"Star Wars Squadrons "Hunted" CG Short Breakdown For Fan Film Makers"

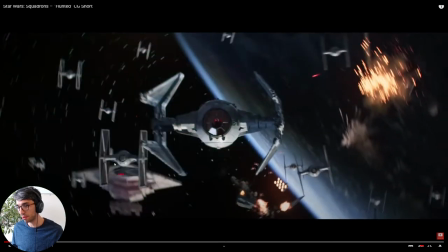912s
and all of these lens flares again this is stuff they're adding in post manually
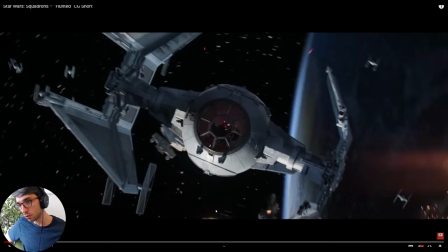918s
now we zoom in on our hero ship now this is a really good example of global illumination in space now you know they're using global illumination so they'd be they'd be running with something like for example cycles right
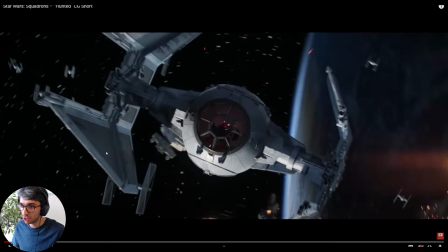931s
now the the cycles global illumination you're getting this light here on the inside of the wing and the main source the light source you can see is coming from this angle and it's bouncing off the ship and so you get this like referred lighting in this space and kind of lights this up
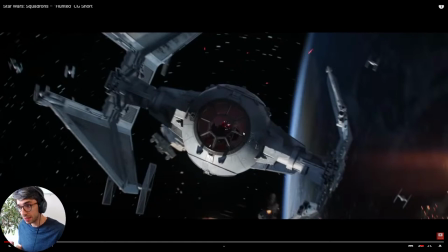948s
so you wouldn't be able to get this in eevee out the box now you could probably get something similar with the new eevee screen space for global illumination that amazing plug-in that i forget the name of the person that made it but really really cool you check that out just google it
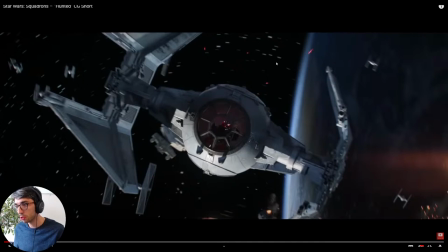962s
um that starts getting you this in in av but true global illumination is what we're looking at so they would have done this with like an actual you
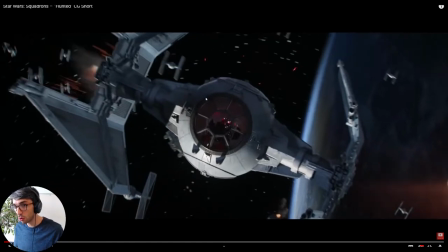970s
know global illumination renderer like cycles um now i don't know what software they use to make this because it's an established studio my guess is
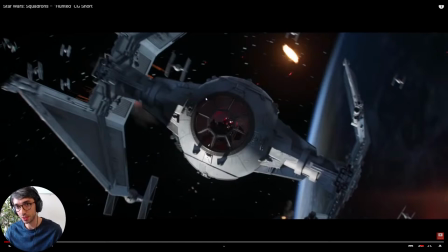978s
maya just because that's just what they all use and the reason they all use it is because well hey it used to be the best now there's blender which is way better obviously but they can't switch to blender because they've got all these like proprietary tools that they've built in their studio they've
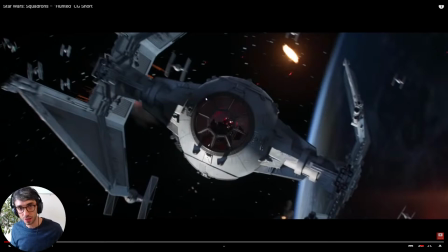993s
got all these pipelines that they've built they've spent you know years and years and thousands of dollars like building all these plugins and things that are custom for their studio and it's all dependent upon maya so that's why a lot of them just stick with maya and haven't you know woken up to
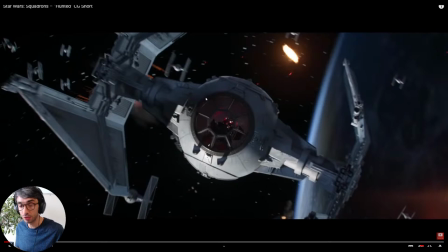1007s
the fact that blender's obviously way way way better and clearly going to eclipse anything autodesk could put their tan to i mean you know what can you
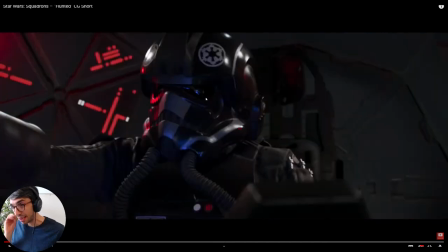1014s
can't argue with that um and we jump inside the ship and now we definitely see global illumination now there's a lot of global illumination going on
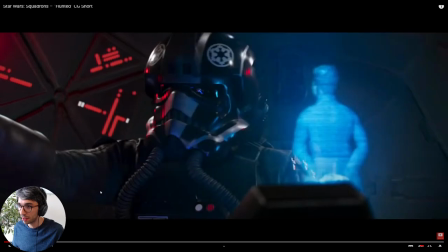1021s
you can see the reflection but also like the blue light picks up on the you know the back here's a lot of nice shallow depth of field to
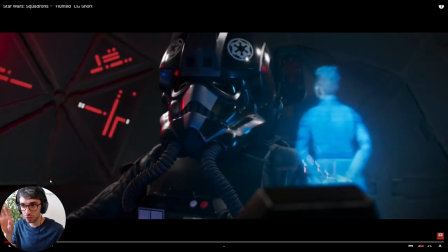1029s
really like make it feel cinematic um little camera moves little jerks and jostles with the camera that's really important so we get that sense of
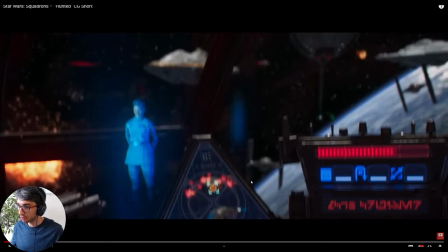1038s
the action um same here little jostles and little little little movements
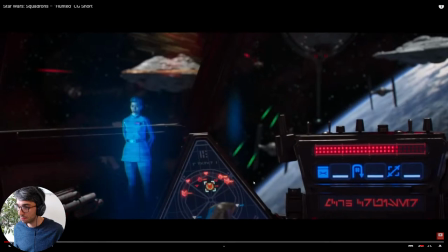1043s
and stuff um just keep going through
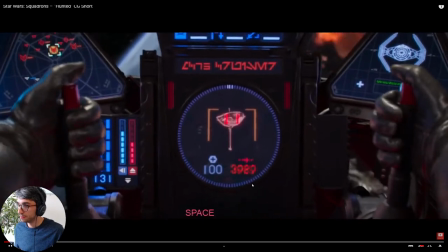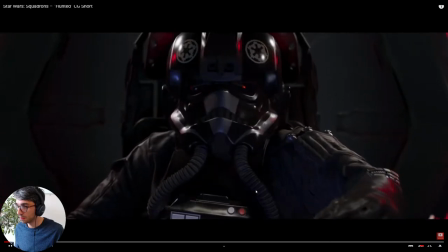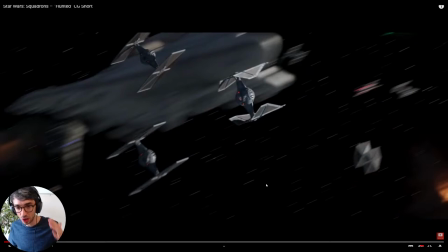1058s
okay so now what's really cool about this is that you know we talked about um um the first thing that we uh one of the first things we talked about in the making a sci-fi movie series is the importance of emotional connection you can have a bunch of ships flying around blowing
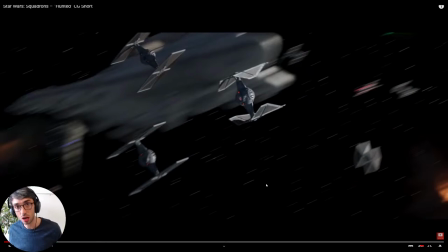1074s
each other up but you're not going to really connect to anyone and they're doing a great job of giving us an emotional hook with that moment right there so um from a storytelling perspective this is this is really great because you get this this really nice moment i'll watch it again because we
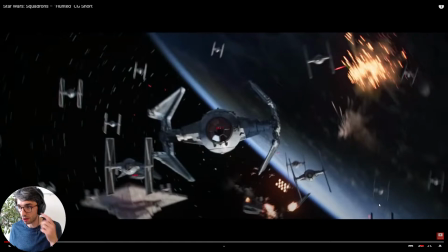1088s
actually didn't hear it um so it's really nice about this character we expresses his disappointment
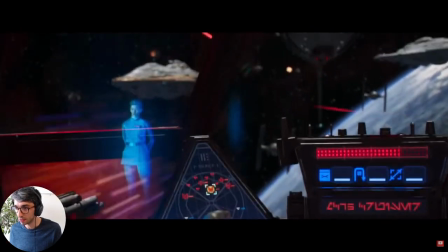1095s
captain the station is lost call off the attack
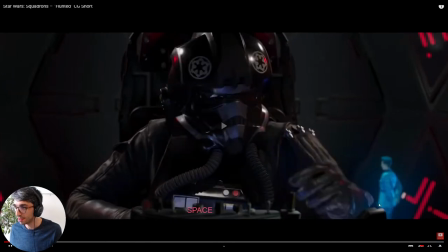1103s
so you hear that sigh he goes you know squadrons another big sigh big shoulder
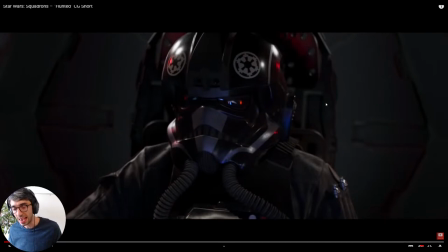1112s
squadrons disengage you totally get his disappointment and what's so cool is that it instantly makes him empathetic right which is cool because you know when is the empire ever empathetic you never connect with them and so suddenly we're empathetic um to this guy
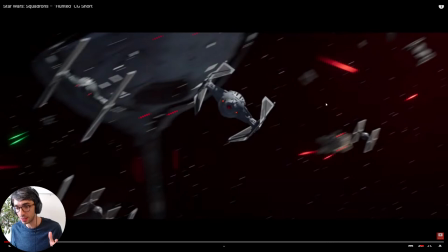1127s
and we we begin the disengage sequence but anyways what that has done now is that so the first part of this this short is just exciting and action-packed you're like whoa explosions star wars this is so cool but they don't go too far so we're only 40 40 seconds into this thing
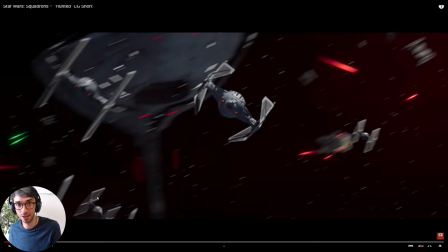1143s
and they hit us with an emotional region to to care and that's so important if you're making like a fan film or you're doing like a little short if you want to really take your stuff up to the next level give your audience a reason to care about the characters within the first
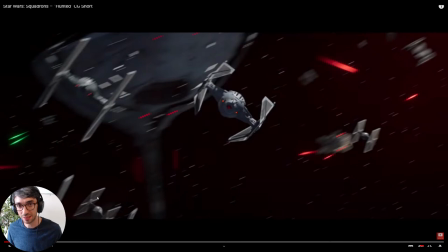1158s
like you know 40 seconds of your short or whatever um you want to hit him hit him with it really really fast so what we do in um you know making a sci-fi movie the in the the series that we're doing right now on my channel it's uh it's the little droids that we've got that the scanner droids that go out to scan the asteroids we're creating empathy with the audience with them by making them
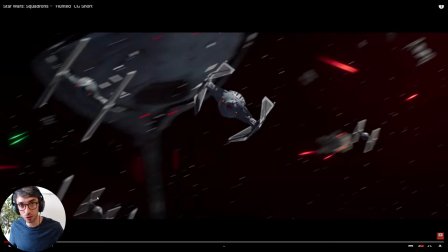1177s
cute and they're kind of fun and then they're the ones that start getting attacked by the spider bot when it flies out so we're going to do some action sequences like this uh coming up soon i hope to even get to that today a bit later on do another stream where we animate um some more of making a sci-fi battle i really want to get back into that because we're the really exciting stuff we're going to have things flying around
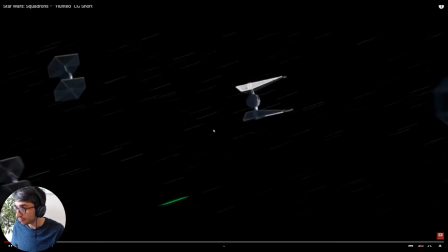1195s
and blowing things up so stay tuned to that all right let's keep going that was a really
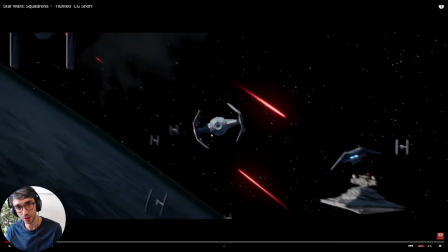1204s
cool move you watch moves like that and you don't really think about what you just saw you just kind of go with it but if you're trying to create this on your own it's really tough
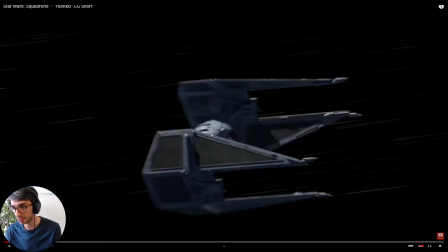1212s
actually so let's think about what they just did here with this shot
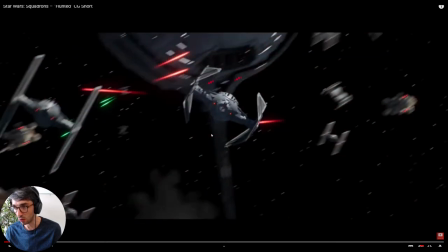1220s
so first thing they would have done is able to plan it out right now one of the things that's really working well here is that it's a
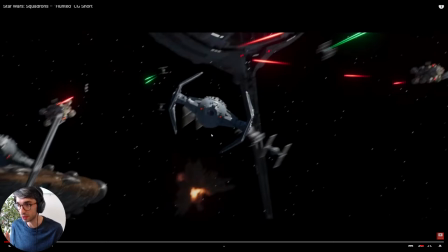1228s
simple motion and i can't stress this enough when you're doing a fight sequence if you have your ships the focal point of your shot your main ship have it fly in a very simple clear arc or a simple motion just think about one
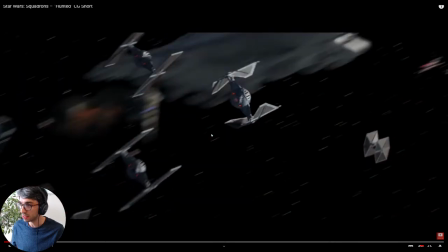1243s
motion so if he we see this he zooms off and it's like this big arc right
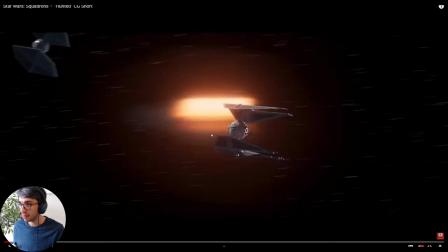1252s
it's not too crazy and that gives us a chance to allow the
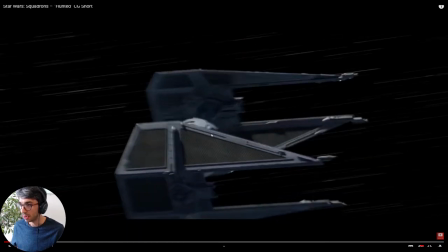1257s
camera to move with him and bring in some more interesting
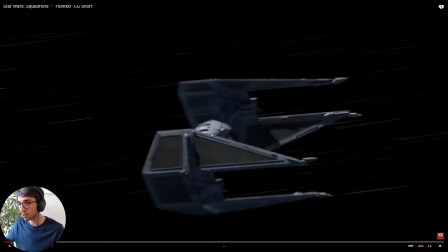1261s
subtle interesting motion so you see it's the camera that's really making this shot quite interesting
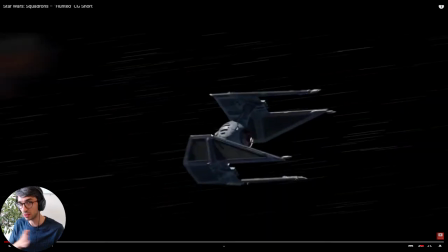1266s
so we push in with our camera while he's doing that simple arc and then
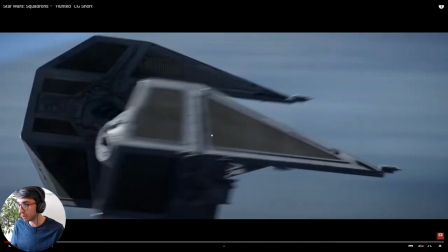1271s
we are coming down alongside him and then getting just behind him letting him lead and
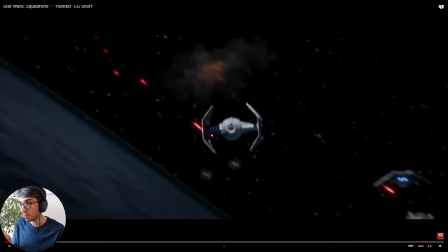1281s
then we we we slow down and let him pull ahead and then they start introducing a little bit of shake but it's a real simple it's like an arc and the camera follows the arc and then pulls in behind if you start getting too many curves and too many motions with your camera your fighters whatever it can get really messy really quick and not look good another really important thing is the planet it's still there right
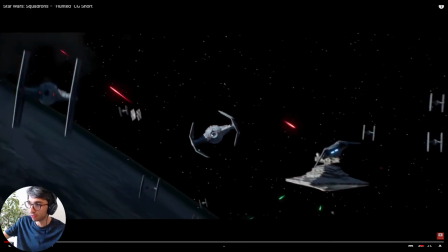1299s
so now we know where we are again because we've already seen this shot we've seen this the star destroyer in the distance we've seen the planet so again we
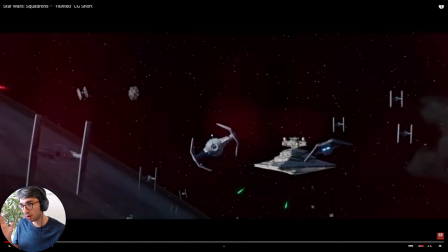1306s
have a clear sense of where we are we're oriented in the scene
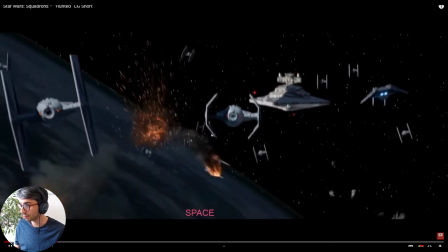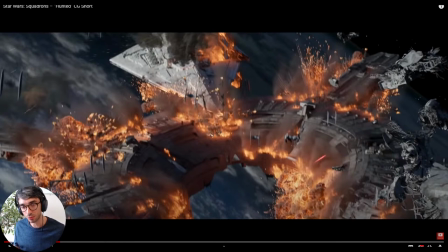1314s
now again this is all about the emotional impact of what we're seeing so you know we've just seen the disappointment of this character the music's really leaning into that disappointment it's giving us a very sad chorus and as it's sad and as he said and he said another retreat we're looking down and we're seeing all the destruction and so it's like
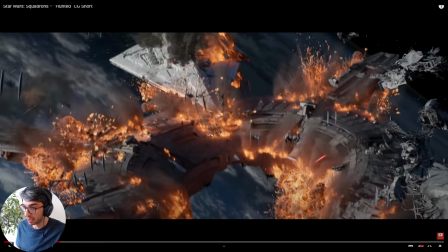1333s
wow now we're really feeling their loss we understand what this means now this is a very epic shot um lots of explosions lots of really cool stuff
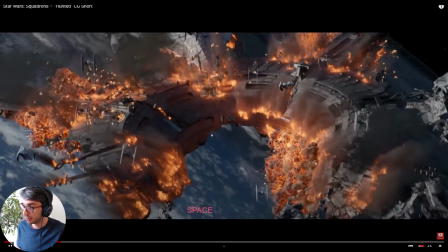1342s
all these are just sims uh that they've run you know really nice ones like this one's amazing um
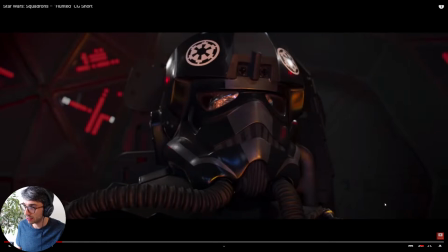1348s
and then we get that nice reflection in his his mask another retreat yeah there it is another retreat it's a great one